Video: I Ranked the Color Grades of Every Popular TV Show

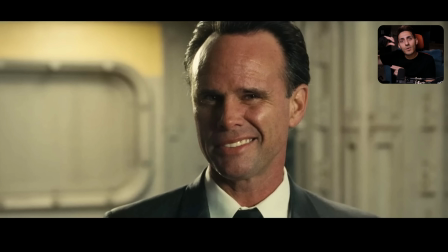[37:02]
You have to figure out how much range you want to create, and do you want to create more range on the top end? Do you want to create more range on the bottom end? Here, they created more range on the top end and then left the bottom, you know, sort of like floating.
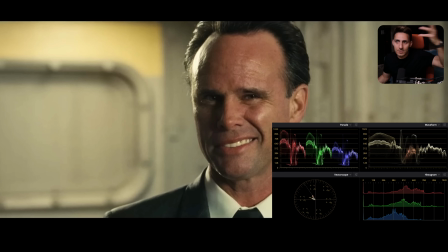[37:20]
And then we get to see that, but we still buy it that there's a lot of punch because they got to control it.
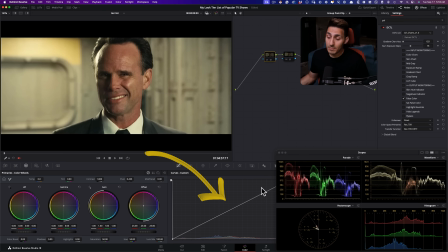[37:26]
And that's why I told you, play with your curves, play with this thing right here, because that's going to give you that freedom.
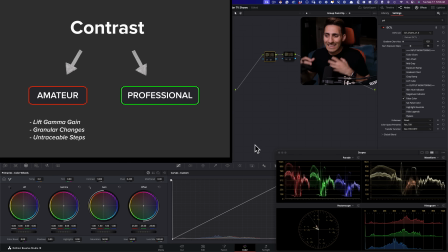[37:33]
Because like, if you just do contrast and like these linear changes, they're not the same. Or sometimes it just becomes too granular. If I go lift gamma gain, now I'm just doing too many things compared to like having one central hub where I can control it.
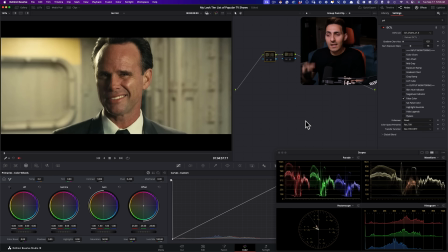[37:47]
How much contrast I need, where exactly I need the contrast, where exactly do I need to add a certain color.
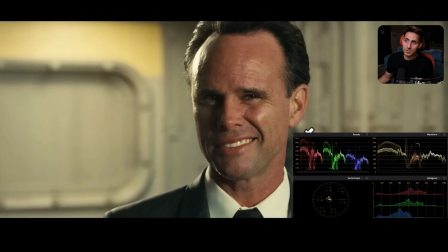[37:55]
Like if I'm doing split toning, which is exactly what's happening here. So like on the top end, there's a little bit of warmth happening, right? Like, so like if you look at it right here and what I'm hovering over, like look at this color. This is not pure white, okay? So this has like a little bit of green tinge to it.
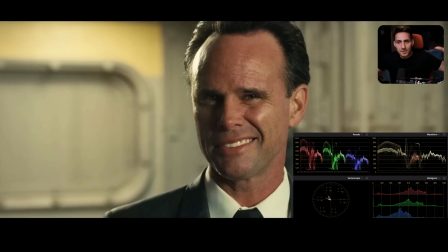[38:12]
And that's exactly what they created. So like if you're using my Look DNA, you'll be able to do that.
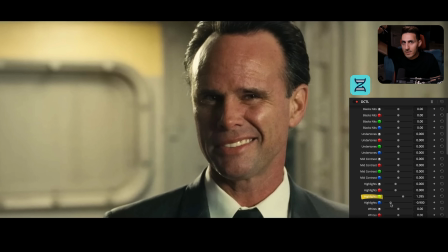[38:18]
You'll go in the highlights and you can just like crank the green, drop the blue, and boom, you're here.
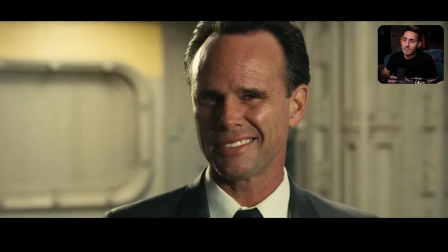[38:23]
It's just done like that. And then that could be applied to an entire scene if you want to.
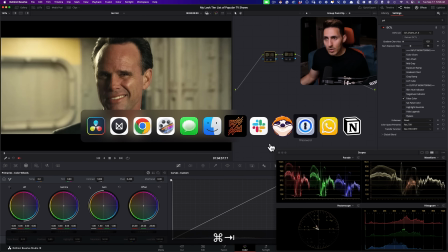[38:29]
So what do I think of Fallout?
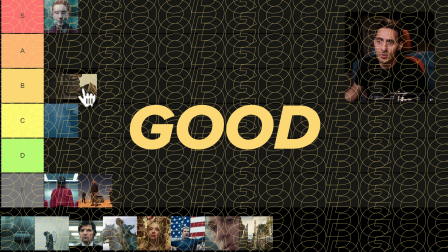[38:33]
I will grab this and I will happily put it right here in B. Now, why did I not put it in A?
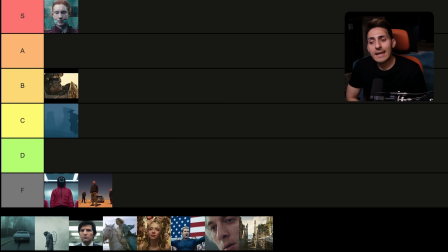[38:42]
Because once again, A is still for exceptional. It still really needs to make me go, holy fuck, like when I'm watching it. And Fallout was one of those that I was just like, oh, choice. Good, good, good, good, good, good, great.
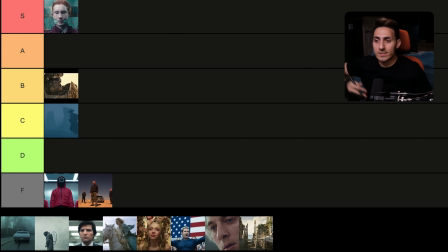[38:59]
Good, good, good, good, good, great. But it wasn't like great, great, great, great, great, right? So that's why it's B. And like I said, B for me, and how I'm setting up this list is still above average.
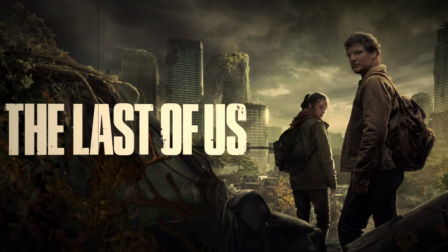[39:11]
And I think it was really good. I was very impressed. Next up is The Last of Us.
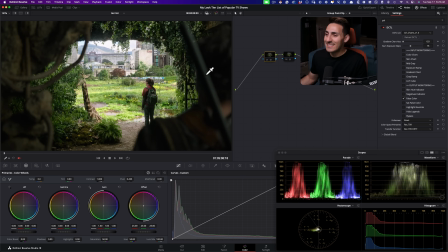[39:20]
Wow, what a show. I cannot wait for the next season. A very proper grading for this show, okay?
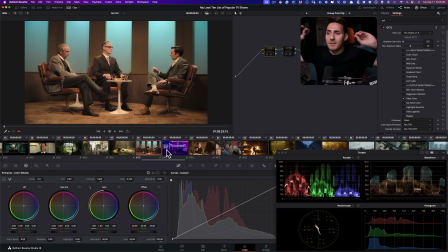[39:28]
First of all, let's just start with my favorite, absolutely my favorite scene of the entire thing when it comes to color grading.
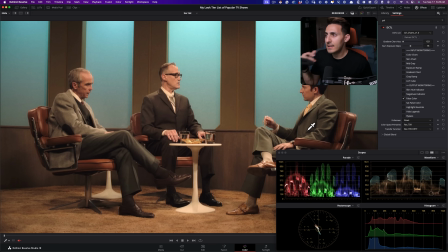[39:35]
This shot right here, and the show started with it. So it was very different than the rest of the show. Oh my God. But And this is supposed to be a period piece, like something taking place in the 1980s or something like that. And I think these colors are so true to that. And it's just silky smooth.
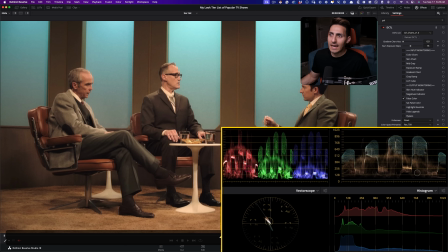[39:54]
Once again, just look at the waveform, what is happening. And gorgeous.
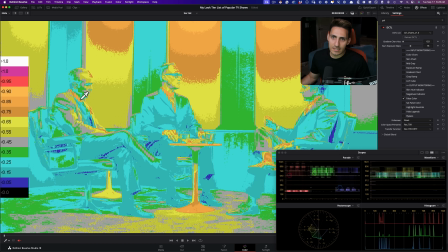[40:00]
Let's just see where our skin tones are sitting. So the skin tones are perfect right here in the gray. So gray is like the middle gray. So that's like a perfect exposure, right? Like right in the middle where the skin tones should be. And then this boy right here is a little bit over. Caucasian skin tones can go over a few stops.
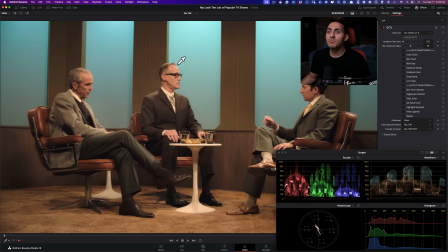[40:19]
So that makes perfect sense. And again, it's technically sound, but then the entire grade that's happening here was just epic.
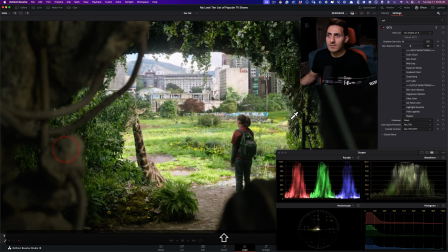[40:30]
Okay. So that was like exceptional. Remember, I said, like, the shows that are going to get to great or A would be great, great, great. So with this show, it started with great, but then the rest of it was just like accurate.
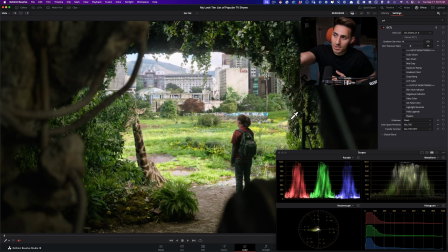[40:46]
It was very good serving the story. So, like this shot right here, there we see a lot of color. She sees life outside of like these freaking undead people, try to kill them. So zombies. So then we see a giraffe, a very cute moment, and then all of a sudden there's life, there's colors, right?
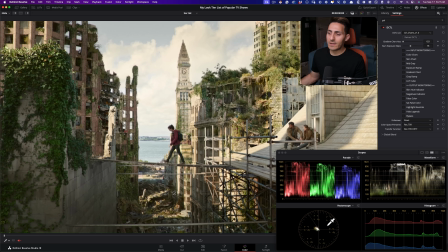[41:04]
And we get to see that. And then here, this dystopian look, majority of the show lives in this sort of like vector scope range.